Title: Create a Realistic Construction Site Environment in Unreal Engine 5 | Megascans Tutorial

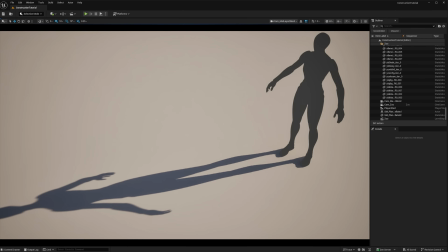[16:52]
I want to take some time to go over the blend material that I'm using for the ground.
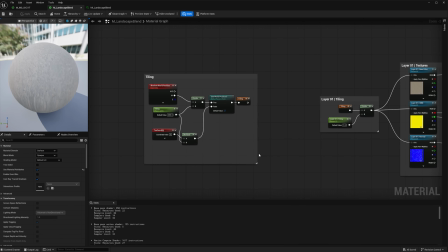[16:57]
I have a section for tiling, per layer tiling controls, texture parameters that loop into adjustments for each texture,
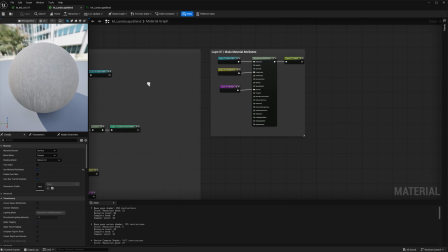[17:05]
make material attributes for each respective layer, and then I blend the layers using material layer blends.
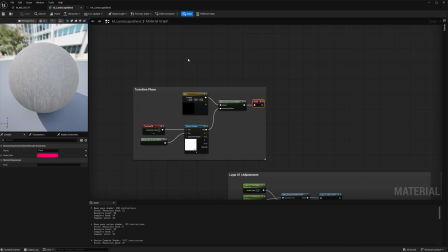[17:12]
If we take a closer look at the paint named reroute node, we'll find what's driving the layer blending.
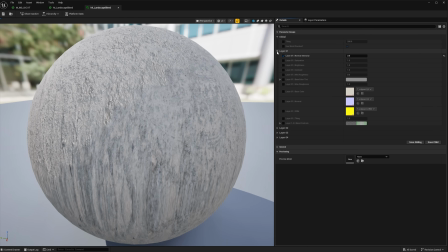[17:19]
Instead of vertex painting, we're going to utilize a mesh paint texture to paint these layers to our mesh.
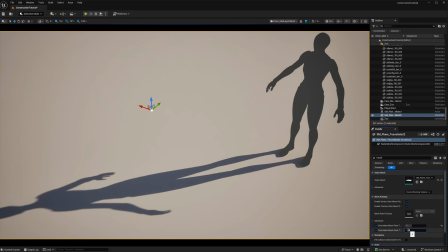[17:25]
I need to select my ground mesh, navigate to the mesh painting section in the details panel, and override the advanced settings.
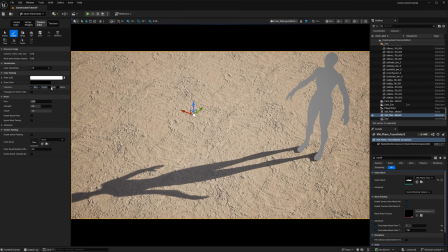[17:33]
Now I can go to the mesh paint mode, select the texture color tab, and then click the add button to add a virtual texture to my mesh. From there, I can paint layers to my heart's desire.
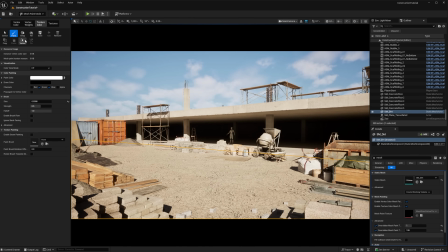[17:47]
Now I'll simply repeat the process and start experimenting with painting my layers to complement the existing set dressing.
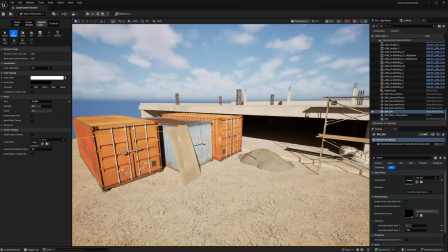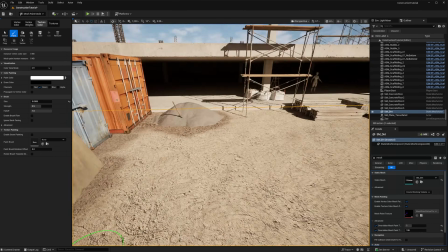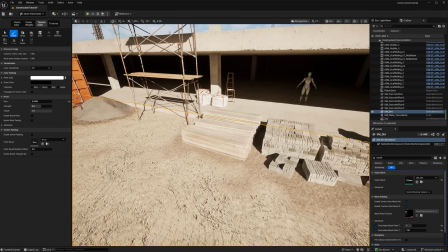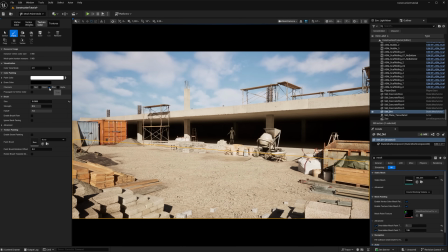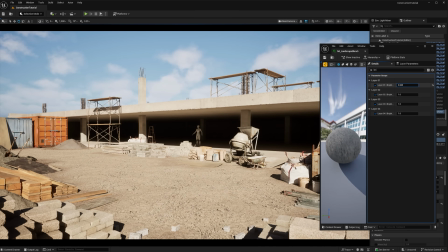[18:46]
With the lighting I've set up, the material layers seem a little extreme in their brightness changes. So I'm going to go through the layers to try and better match the look of the layer I like the most.
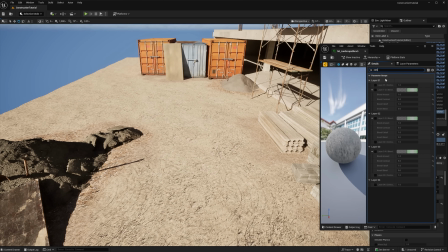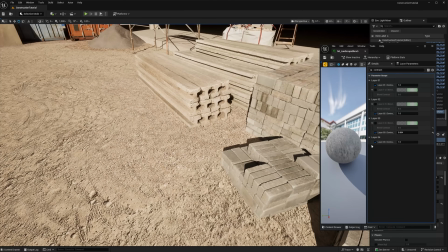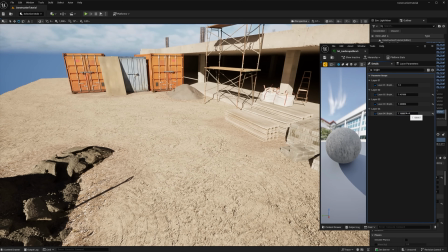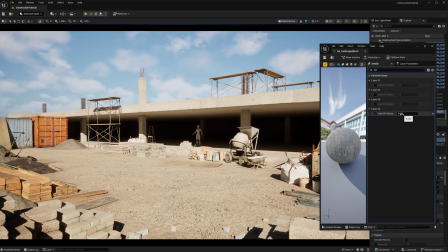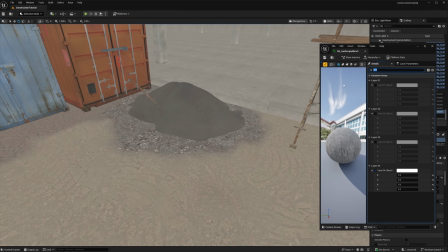[19:22]
I also want one layer to match the piles as closely as I can to help hide the seams made by intersecting these meshes.
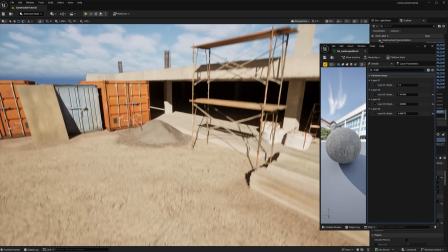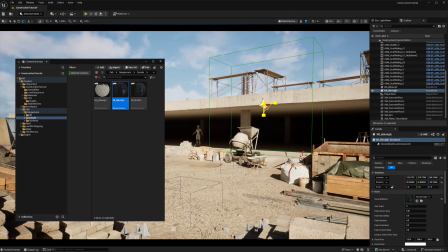[19:39]
I've downloaded 3 decals that are not included in this collection to add some weathering and cover up some seams.
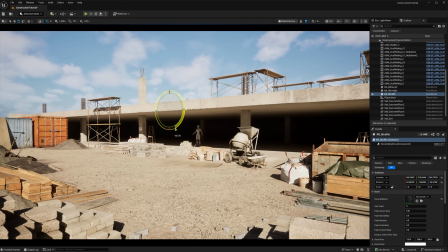[19:46]
This is a very powerful technique to add a level of polish to the seam. You'll also notice that I frequently use surface snapping when working with decals, which helps to reduce the time needed to get the correct orientation of a decal when placing it.
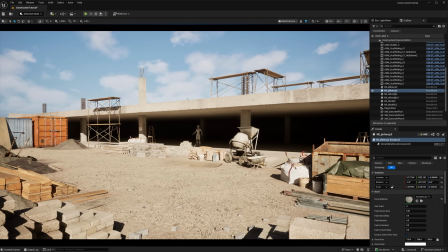[20:05]
After adding some leakage stains to the exposed concrete, I want to add some basic dust accumulation on some of these foreground assets.
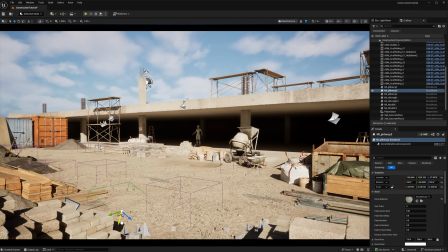While looking for decals, I also grabbed a few rocks that were not included in this collection.
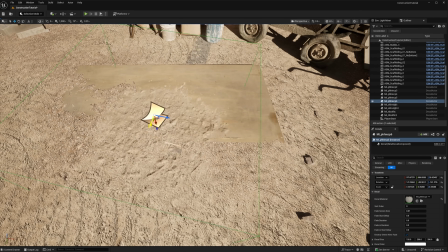[20:28]
I feel like it rounds out the blend material quite nicely and gives a little bit more depth.